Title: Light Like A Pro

Hi, I'm Jerry Day. We've got a glamorous model coming into the Light Like a Pro Cafe today for some of our demonstrations.
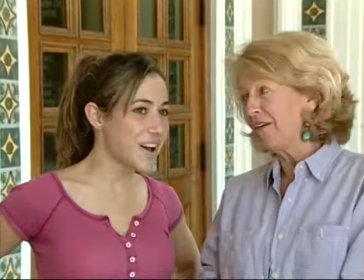18s
Also, we're going outside and into some graphics to illustrate many of the key principles of lighting for film, video, and stills. You'll be able to use this information right away to get better images, whether you have the pro gear or not, whether you're setting up lights or using natural light. We're going to start by talking about contrast. The average person on the street does not understand what contrast in lighting means, but it means everything in the quality and style of your lighting. I don't mean contrast in a monitor or print, but in the way that light is delivered to your scene.
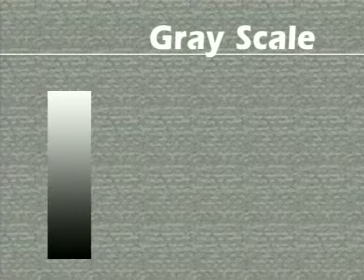50s
This vertical bar is what we call a grayscale. From white to black, this represents a brightness or luminance spectrum. Nature provides a vast range of photometric values. The human eye can only register a limited range of those values.
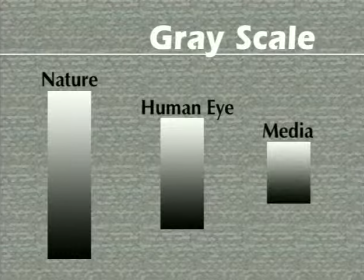65s
Film and electronic media are generally not capable of capturing as many shades of contrast as our eyes can distinguish. So to capture or record images, all visible content must be kept within the limits of the medium if it is to contain visible detail on playback.
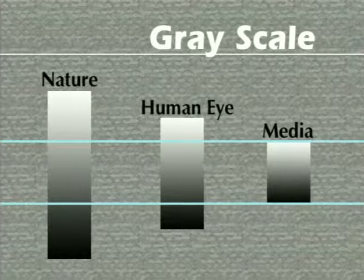81s
If you learn how to control and produce the right range of contrast for your medium with lighting, you'll create stunning and masterful images. You want to work with the full contrast range capability of your medium, but not exceed that range where details will not be visible to your viewer.
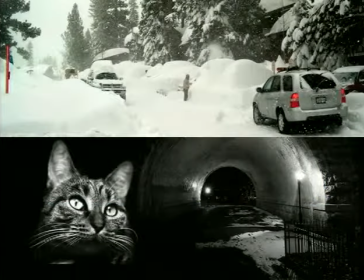98s
That isn't to say that you never want stark images with absolute light and dark areas,
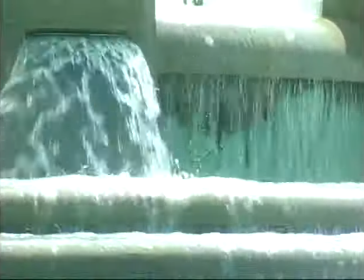103s
but if your lighting and exposure delivers brighter shades than your medium can handle, it's likely to degrade your image with flares and burnouts and other technical problems.
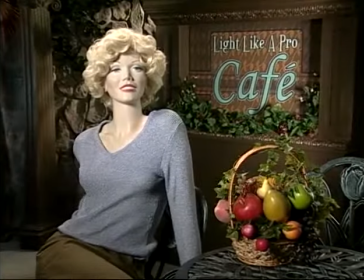112s
It's easy to train your eye to recognize the aspects of contrast in your image as you look at a monitor or screen or print.
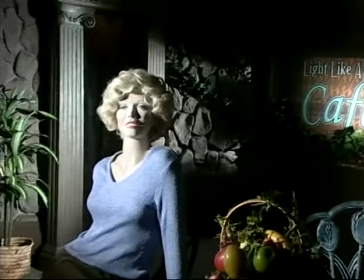120s
Extreme high contrast lighting produces hard shadow edges and loss of detail in the lightest and darkest areas of the image.
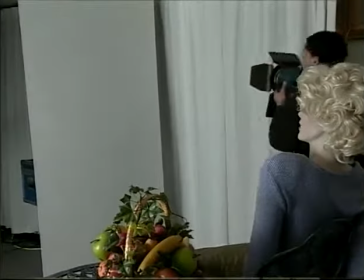128s
Extreme low contrast lighting causes a flat and hazy appearance and dull images that lack dimension and richness.
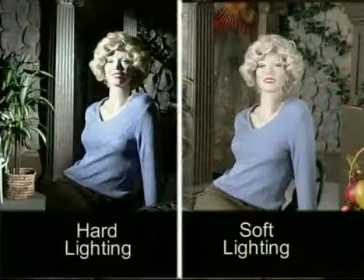136s
High contrast lighting is also referred to as hard lighting. Low contrast lighting is called soft lighting.
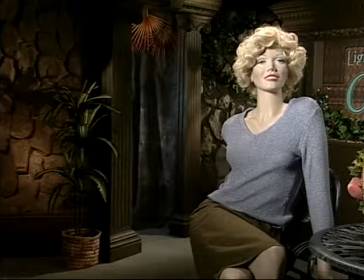145s
Say that the only 4 ways you can control your light are brightness, color, position, and size.
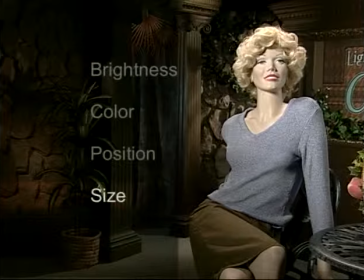151s
Now, size is the least obvious factor here, but by no means the least important when you realize how much contrast affects the quality of your image.
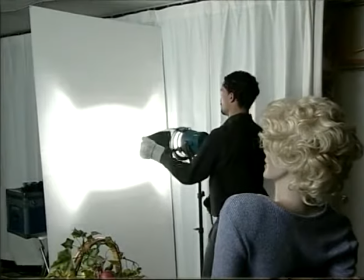160s
By size, I mean that any object or surface that receives light becomes a light source itself,
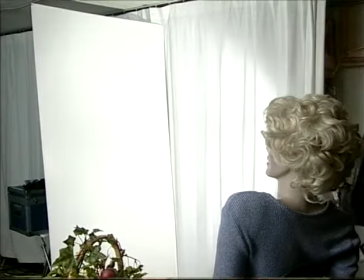166s
and the size of the illuminated area is the size of that light.
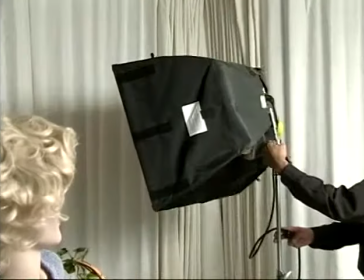170s
That's what a soft light is, an indirect light, usually a diffusion surface where the actual source of the light is to some extent concealed.
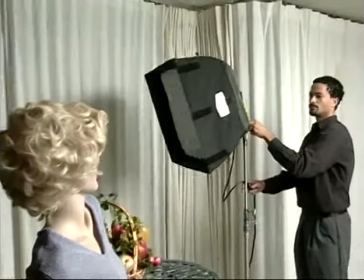177s
The size of the spread of solid even light in that glowing area determines the spread of shadows of objects that are lit by it.
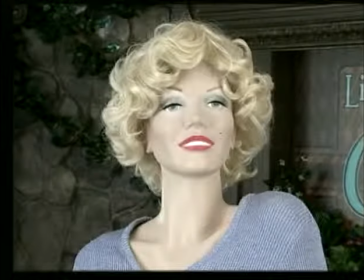186s
The way those shadows spread is a major factor in the qualities of your light and image.
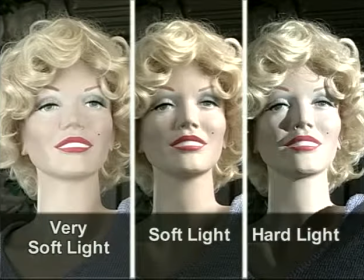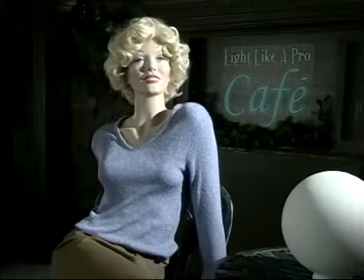197s
This high-key matte surfaced globe will clearly show us the amount of contrast in our light.
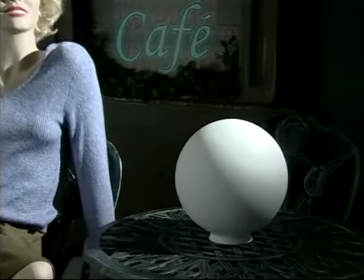201s
We'll change the contrast by changing the size of our light source relative to the globe.
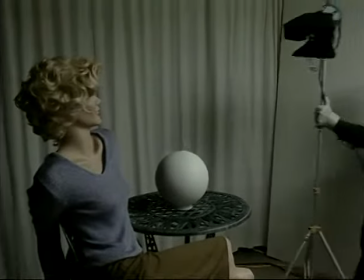206s
We're going to start out with a small source for hard, high contrast lighting, then look at larger ones.
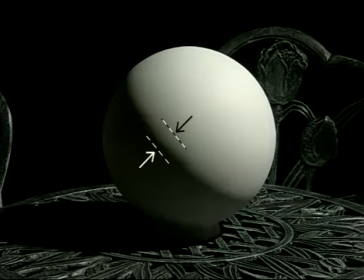212s
You can clearly see the contrast in the lighting by looking at the width between the lightest and darkest visible shade on the white ball. In other words, the spread of the shadow. Here's a mid-sized light source.
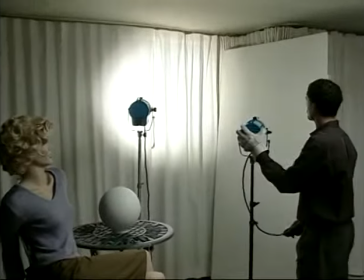228s
Here's a large or soft light source. Very simply, this is low contrast lighting.
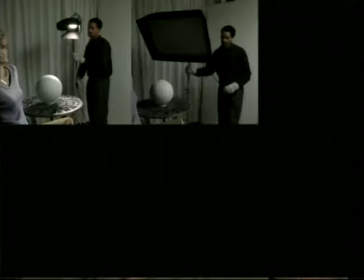234s
By choosing the size of your light source and thereby contrast in your lighting,
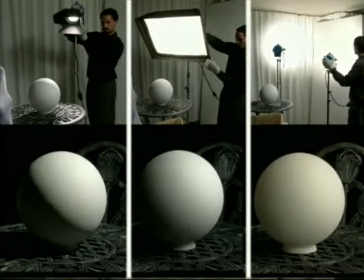238s
you change the appearance of the objects in your image depending on their color, texture, and shape. What are the characteristics of hard light? What is it good for?
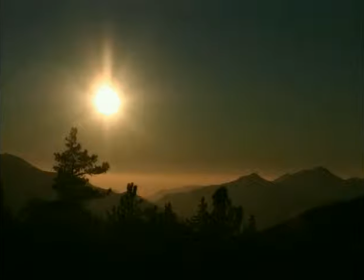249s
Hard light is what you get from direct bright sunlight or light fixtures with small illumination sources.